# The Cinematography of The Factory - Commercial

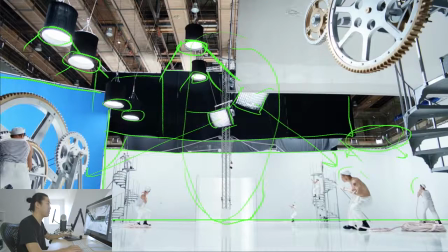(8:33)
And then likewise here we have a big white frame, which I think was either for lighting or just another way of giving something to cleaner to cut out these gears, because the perspective of it helps it make it look real.
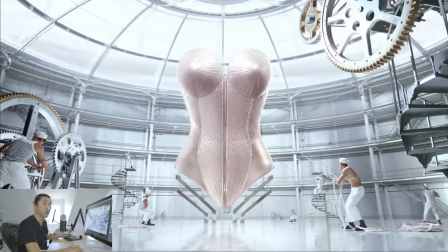(8:43)
So let's look at that shot again after you add all the stuff to it. It's beautiful, and it's a combination of live action and virtual, of course, to make that happen.
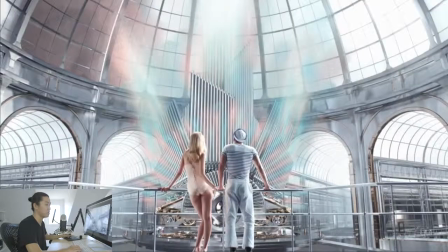(8:51)
Is that it for this one? I think so. We're moving on. So we're going to move on to our next shot. So here's another wide shot. This is actually a dolly move, which you'll see. I think in the beginning of this episode, I'm going to start by showing a little bit of the commercial. I think that's relevant. And we'll talk about what's happening here. So the shot starts up at the organ or whatever's going on, and it booms back to this area.
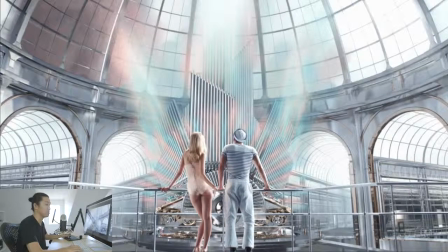(9:10)
So there's a camera move in this. So let's look at some of the lighting that goes on for this.
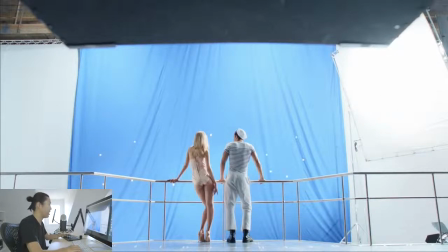(9:14)
So in this case, we have a big matte box to stop the flare from the backlight that's definitely coming from this direction. And then on top of that, to get this nice edge light, we see a 12 by 12. And I believe it's being pushed through, though it honestly doesn't matter,
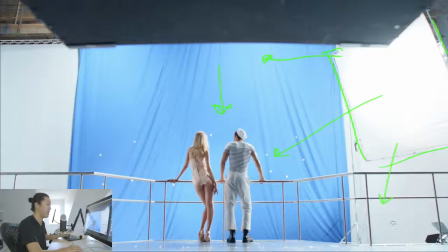(9:29)
pushing through and bouncing in this case a lot of the times. A lot of people don't agree with me that bouncing and diffusion are very similar in the end, but they are, and I'll prove that to you as we go on in time. You don't have to believe me right now, but you will. You will eventually. But they're pushing through. It's pretty hard, actually, despite the size of it. And that's what's doing this main edge light.
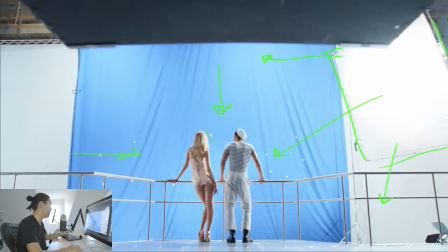(9:48)
And then we have, looks like a fill light from over here, which is probably just like a 12 by 12, again, returning more light. And then there's going to be space lights over this whole thing, giving ambient. On top of that, there is this backlight. So that's what's going on here. And the camera booms up, or starts up in the air and then booms down to catch them.
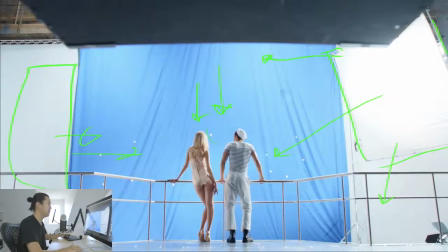(10:03)
But we have this big blue screen to help cut them out. And then the rest of it's just adding this white wrapping light. But we still have this really beautiful amount of contrast in here. let's see, we're going to move on to this shot.
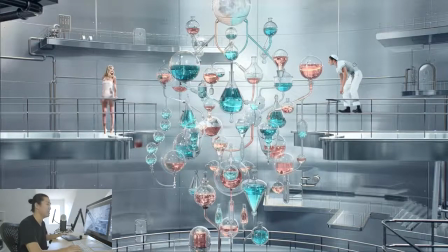(10:15)
This is like one of the last wide shots. So this, you look at it, it's like, oh, it's like completely fake, right? It's like all there is this person, no big deal. The thing is, you actually have to get pretty deep because there's something about green screen photography that is actually like the purest form of cinematography when you're lighting just people.
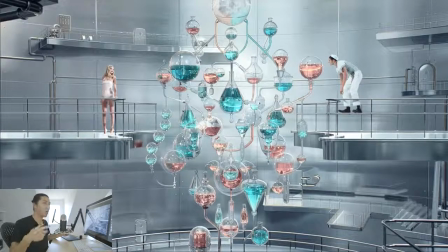(10:30)
You have to really think method, like, well, you have to fake the lighting of the environment. You don't just get it for free. When you walk onto a set in the real world and you crank the ISO and you light, you're getting all this natural light from the floor, from the ceiling, from the windows. Light that comes through windows is not just white. It has so many colors. You get so much stuff for free.
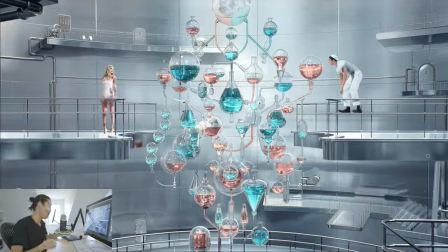(10:46)
When you're in a studio, you have to make that up yourself. So in a way, to me, working in a studio and creating it all from scratch is actually more of an art. You have more of a brush. You're creating all of it, versus when you go on location, you're kind of working with what you got, and nature and what you got is usually pretty beautiful.
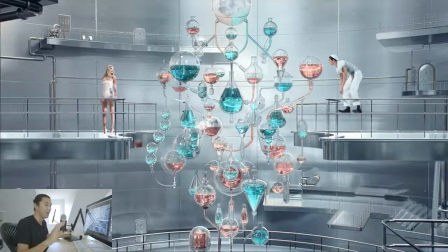(11:03)
That's why it looks so good. But when you're in a stage, you have to recreate that. So I have to put that in there, like which one's harder to do or which one's more you have more control over.
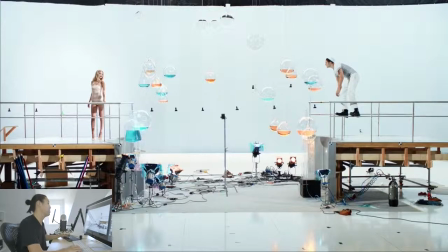(11:11)
I don't know. Everyone has their opinion on it. But look how much work went into this to make this work. So a lot of these glass reflections are real. And we've got a bunch of like 1Ks and ETC source 4s with colors, and they're going to be hitting up these different things to give different reflections and sparkles.
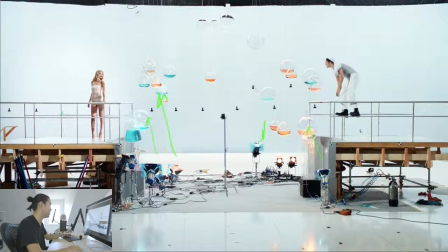(11:27)
And still, look at the beautiful lighting that's on her. You know, she's still getting a key from up here, and he is mostly eating ambient. But we have this against gray, essentially, instead of blue, because blue is going to infect these reflections.
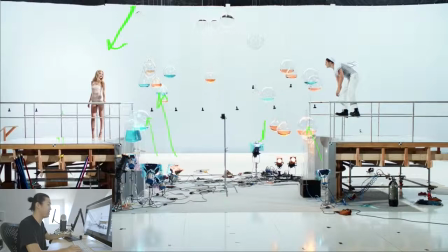(11:41)
So this reflection in this panel, the reflections on them, if this was blue, it would be reflecting blue into their body. And that's going to upset the lighting a little bit, and it's going to be hard to dispel that. So that's a very modern compositing technique, and only the bravest of VFX supervisors will approve that for you, is to actually light the scene how you would light it.
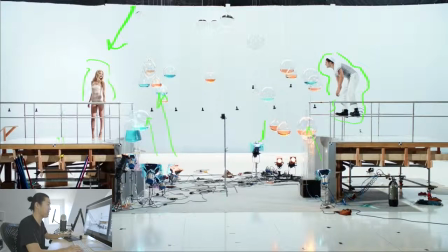(12:01)
And then you're going to roto everything out, which is literally cutting it out. Kind of like what I just did with my pen. Someone does that frame by frame and cuts them out. So they're not relying on chroma keying in this case. Let's move on to our next scene.
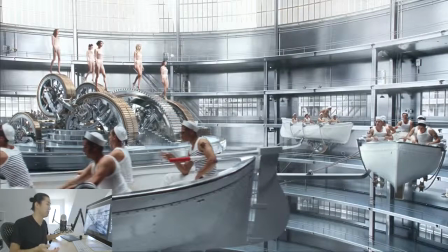(12:14)
This is a massively complicated scene, and you can understand why, if you had to do this in reality, this would be insanity. Like, look how deep this space is. They're in like a big cylinder, more or less, the space. And it would be like this massive coliseum. And then to light outside the windows, you're just not going to do that in reality.
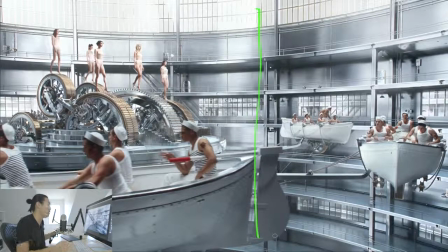(12:33)
There's just no way. I mean, some people have built set this big, but there's just no way. Have them walking on these gears and all these boats flying around.